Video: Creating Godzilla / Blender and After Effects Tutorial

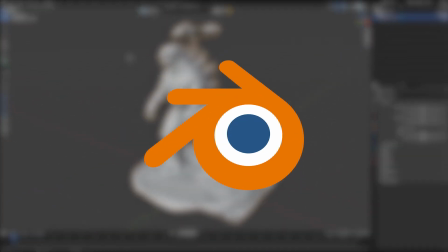With the scan complete, I brought the 3D Godzilla to my computer, and in Blender I spent a few minutes removing the unwanted geometry around the spikes, the feet and the hands.
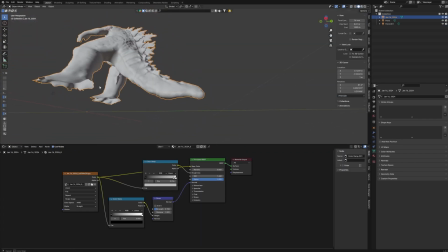Then I spent a few more minutes filling in the gaps I made in the geometry. The way I went about this got the job done for the video, but probably not the best way for a mesh I'm going to be deforming later.
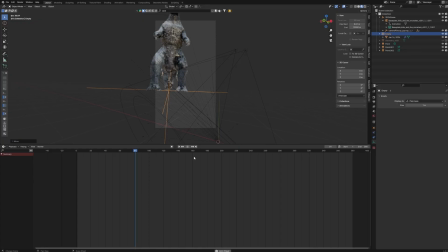At this point the 3D track was complete as well and I was able to import this 3D camera into Blender.
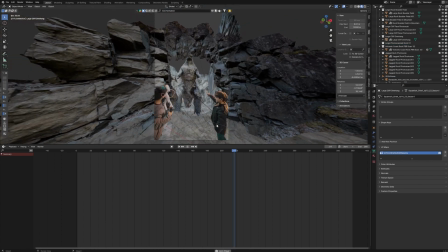I then began to create the cave. I went through a bunch of iterations but eventually settled on this look, where the cave opens up towards the back right and there's a leak of light shining through the top left of the cave.
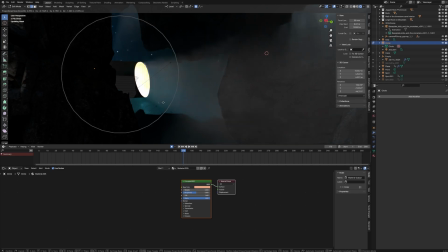Then I began to play around with the lights in the scene, keeping in mind how I lit the scene on the green screen.
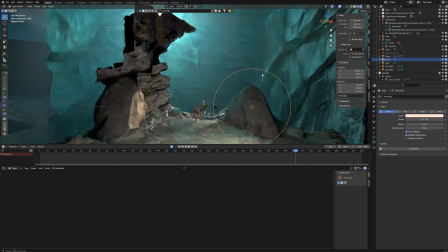Pro tip, the better you can match the lights in your 3D environment to the lights on set, the more believable the results will be.
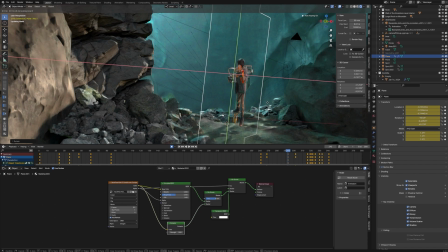With the lights set, I projection mapped the video of the boys onto a 2D plane in 3D space. The only issue though was the contact shadows weren't looking great because Theo and Josiah were moving on different planes.
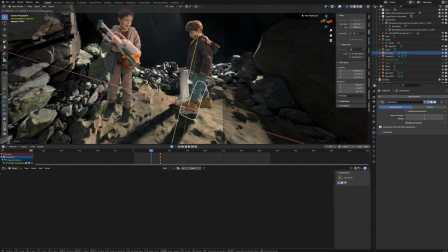So I created rough geometry of both of their legs and animated it to the scene, which was not that hard because I was working with an incredible 3D track to begin with.
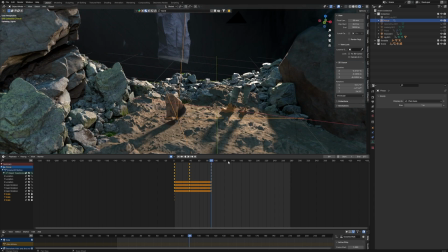If your camera track is done properly ahead of time, this step will be significantly easier. I then reprojected the video of the boys onto the geometry and voila, proper contact shadows.
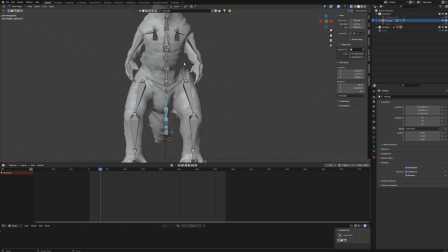Now I turned off all the objects except for Godzilla. I set up a simple human rig and aligned it with Godzilla and used the Rigify plugin to add a tail as well.
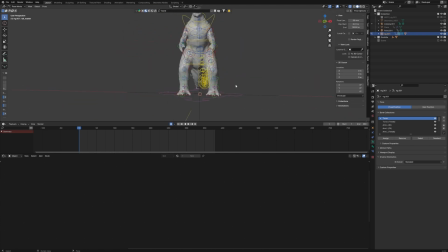With the tail added, I generated a rig, which gave me a bunch more nuance control for Godzilla. I then spent way longer than I'd care to admit animating a Godzilla walk cycle.
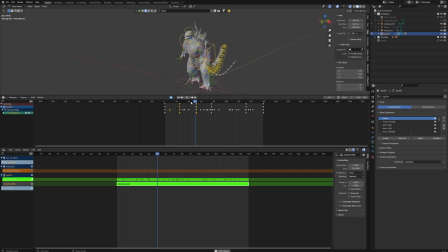Maybe I should have used mocap instead, I don't know. Once I got a walk I was pretty happy with, I positioned him in the scene and animated him walking up to the boys.
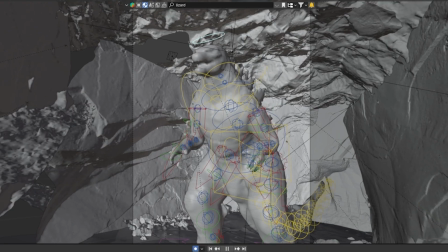Once the kids turned around to see Godzilla, I thought it would be fun to have him look over to them and let that facial move motivate the camera's move in the shot.
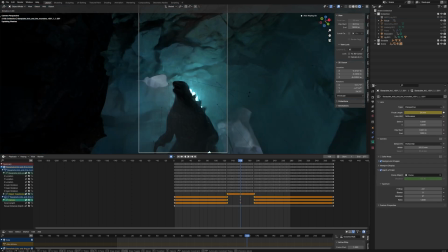One of the beautiful things of creating a scene in 3D is I can make these creative choices after we captured the plate of the boys on set.
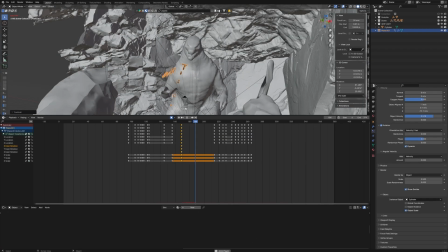I then animated Godzilla being shot at and angered by the nerf darts. Now for the part I was excited about.
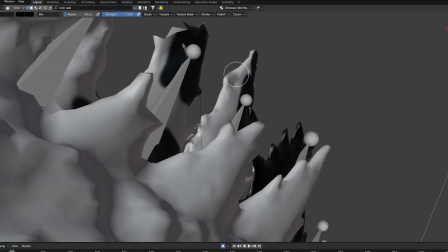As the boys begin to aggravate Godzilla, I have his blue glow begin to swell on the spikes on his back.
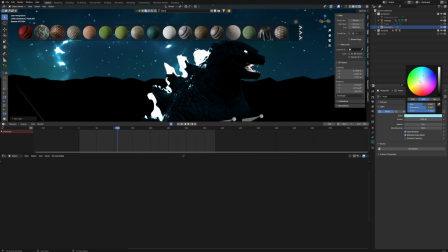Then once Theo blasts the large dart at him, I put a light inside of Godzilla's mouth and parented it to the rig, then animated its brightness intensifying as Godzilla winds up to shoot.
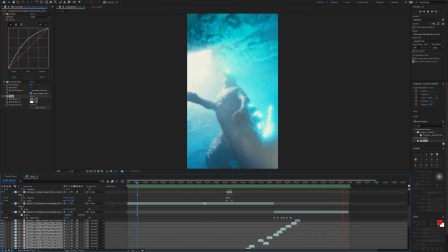Finally, I animate Godzilla returning to the rest pose, which is perfect because it it looks exactly like the toy, because it is the toy.
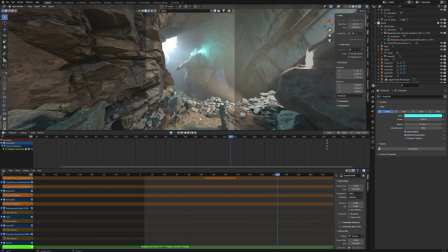I added some glow, motion blur, and pressed render. I then prayed that the next six hours of render time would not be a complete waste, because seriously, my least favorite part of any project is hitting render, going home for the evening, coming back in the morning,
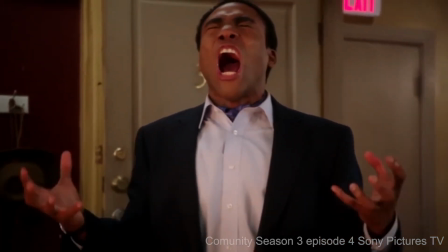only to find out there's a big issue I didn't notice, because I couldn't watch the video in real time while I was editing it, and have to hit render again, you get it.
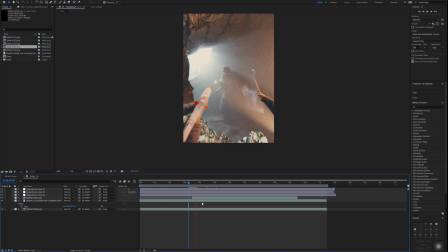But, much to my delight, the render came out great. Now all that was left to do was a bunch of compositing.
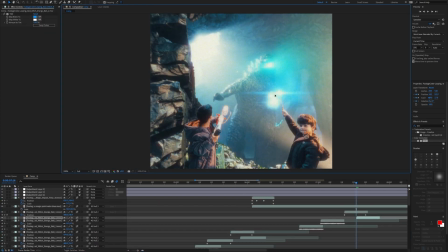I added the nerf darts for Theo's gun, and the wizardly light orbs from Josiah's wand, which I just timed up with him doing this thing.
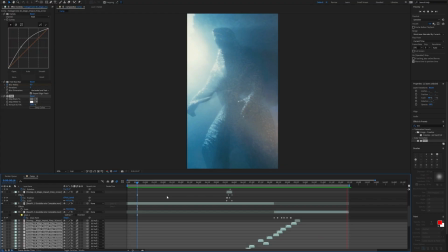I also aligned the first and second half of the video using the Godzilla toy as the focal point after some color grading, sound design, and music.
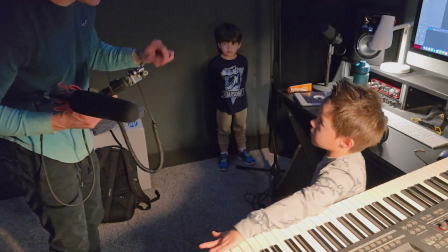You're gonna be the monster. I'm gonna make your voice sound big and scary like Godzilla.
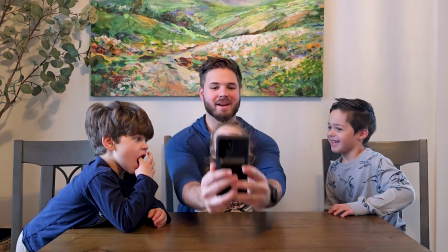It's now time to show the kids and see what they think. Are you ready? Here we go.
Hey, Bob, how do you sing Godzilla?
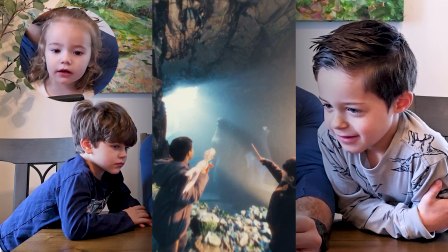There we go!
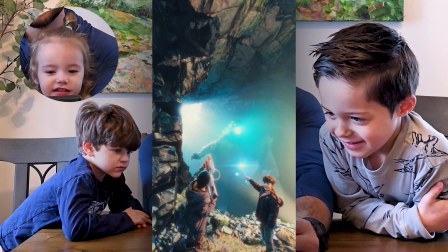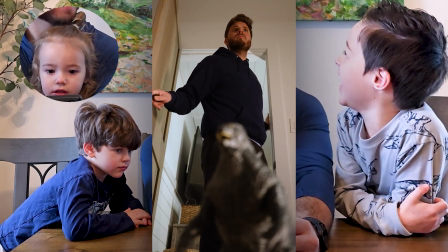Hey, is everything okay? What are you guys doing?
What do you think?
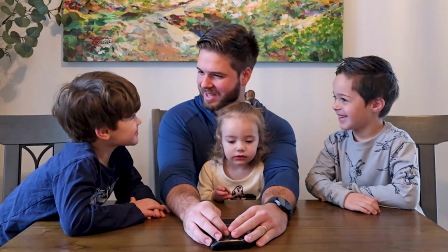Did you watch it again? What do you think? Again! Did you like it?
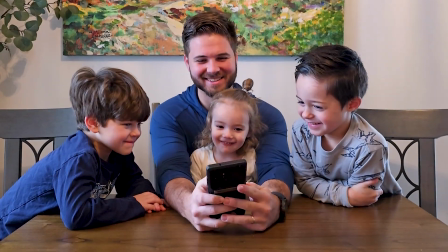Yeah! Okay. That's all I have for this video. Thank you to everyone who stuck around to watch it. If you enjoyed this style of video or want to see something different, perhaps a more in-depth tutorial or VFX challenges, let me know in the comments below. In the meantime, have a great week and I will see you in the next one. Bye.